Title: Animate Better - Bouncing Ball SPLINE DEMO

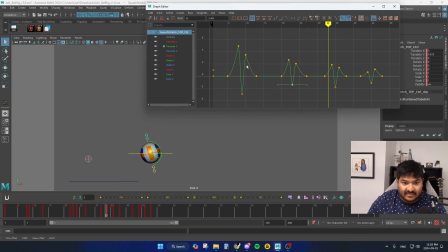(24:51)
So it looks like this deformation is smaller than these deformations. And here, same thing, go smaller. And then here, go even smaller. Now what does that look like? It's pretty subtle.
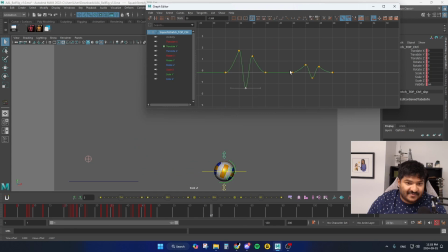(25:13)
A little too subtle for me, so we're gonna scoot that up quite a bit. Which means I need to scoot these up a bit. Okay, let's watch. Now there is one thing you might have noticed,
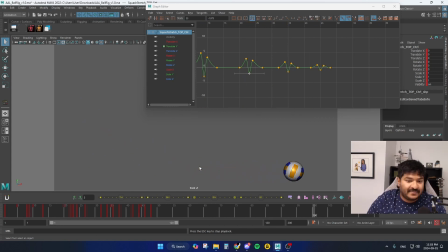(25:31)
is that the squash and stretch frames feel a little stroby, and that's pretty much exactly what's happening. The spacing is now a little bit different from when we didn't have any squash and stretch. So I will look at the distance between these two keys and those two keys just to see,
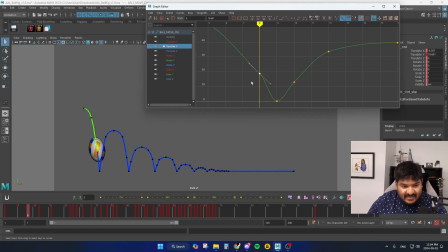(25:51)
like, okay, we're accelerating, but then this feels like a pop, so what do? I would grab this key and move it down just to make this feel a little bit better. Strobing happens when spacing is just like way too out of whack.
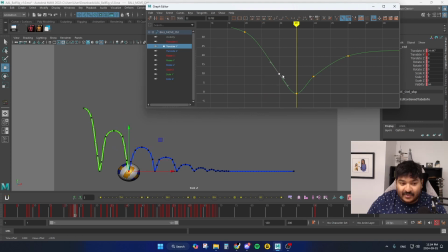(26:08)
Now we're trying to make sure that it doesn't feel like it's slowing down as it hits the ground, so it's a delicate balance. Then we go this way. Is this strobing? That is definitely strobing. So we move it down. We just course correct.
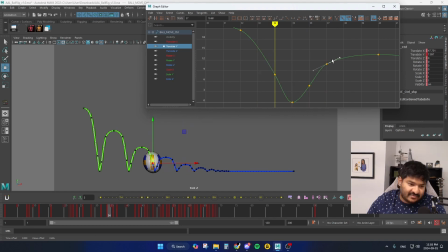(26:26)
When you're doing stuff like this really minute spacing work, try to flip your keys and scrub like how I'm doing right now by holding the Alt key and period and comma, just to watch the spacing and see if that cleans up any of the weird issues.
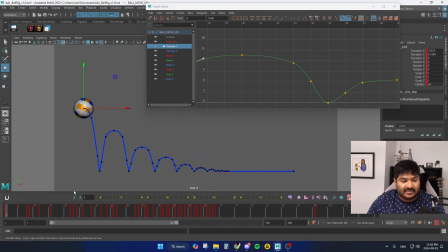(26:45)
That's not bad. That's feeling better. Okay, so if we hit play, not bad. Not bad, not bad, not bad. Okay, so I think the rolling needs to be addressed.
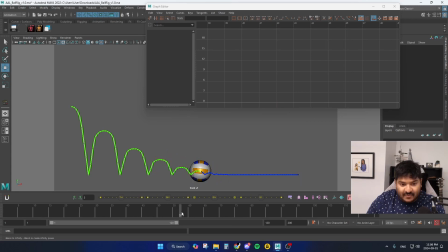(27:00)
Yeah, that's kind of weird. Luckily, everything before the bounces end looks pretty good. So let's clean up this part. I think we need more time again,
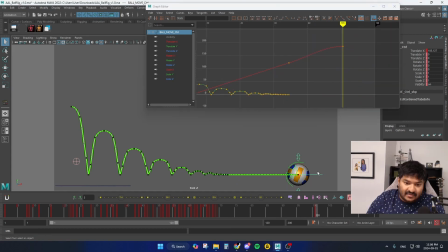(27:13)
so let's grab this dude on the translates and move it another 4 frames. And working with 2s, 4s, and 8s just really helps my brain understand like how I'm spacing things out, because if I just start randomly moving things by feeling,
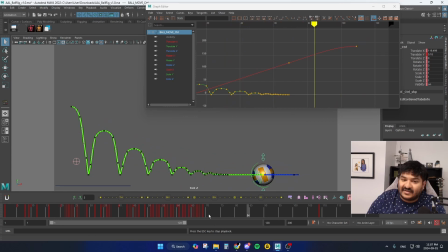(27:31)
I feel like I'm not too confident in my ability to choose like how much time needs to be done. Working that way just makes my brain understand, you know, if I need more time,
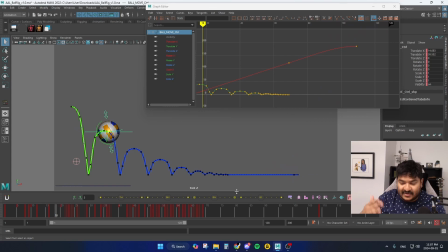(27:46)
then there's like a specific number of frames I can use to get there, and if I need less time, then I can do that instead of just picking arbitrary numbers and getting lost and confused. So that feels pretty good. Going from 69 to 109.
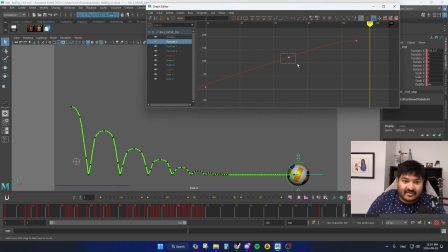(28:05)
Now we need to clean up the translates for this. And I can't just stop here though. I can't just roll to a stop and call it a day. There needs to be some residual motion, I feel, where as the ball comes to a stop,
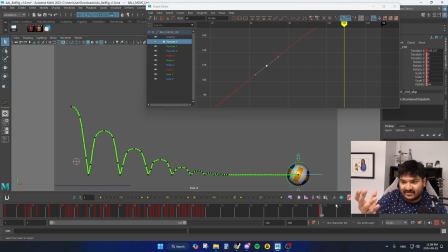(28:19)
there's still that little slight of potential energy in there that needs it to rotate a little bit back and then come to a stop. So we could probably do that by frame 29. I'm just giving myself an extra 20 frames here. Just boop, scooting it over ever so slightly back to the left.
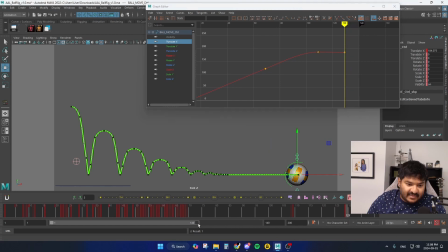(28:38)
And one thing a lot of people don't do is add dead time after the animation's done. When the ball comes to a stop, it's going to be watched on loop. And so it'll be a little distracting on the final frame of your animation. The ball stops moving and then all of a sudden it jumps to the left. It's going to be really distracting. So give yourself some dead time.
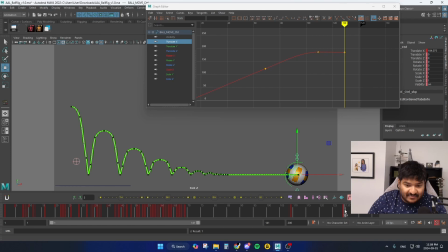(28:57)
Probably like, I don't know, 8 to 12 frames. 1, 2, 3, 4, 5, 6, 7, 8.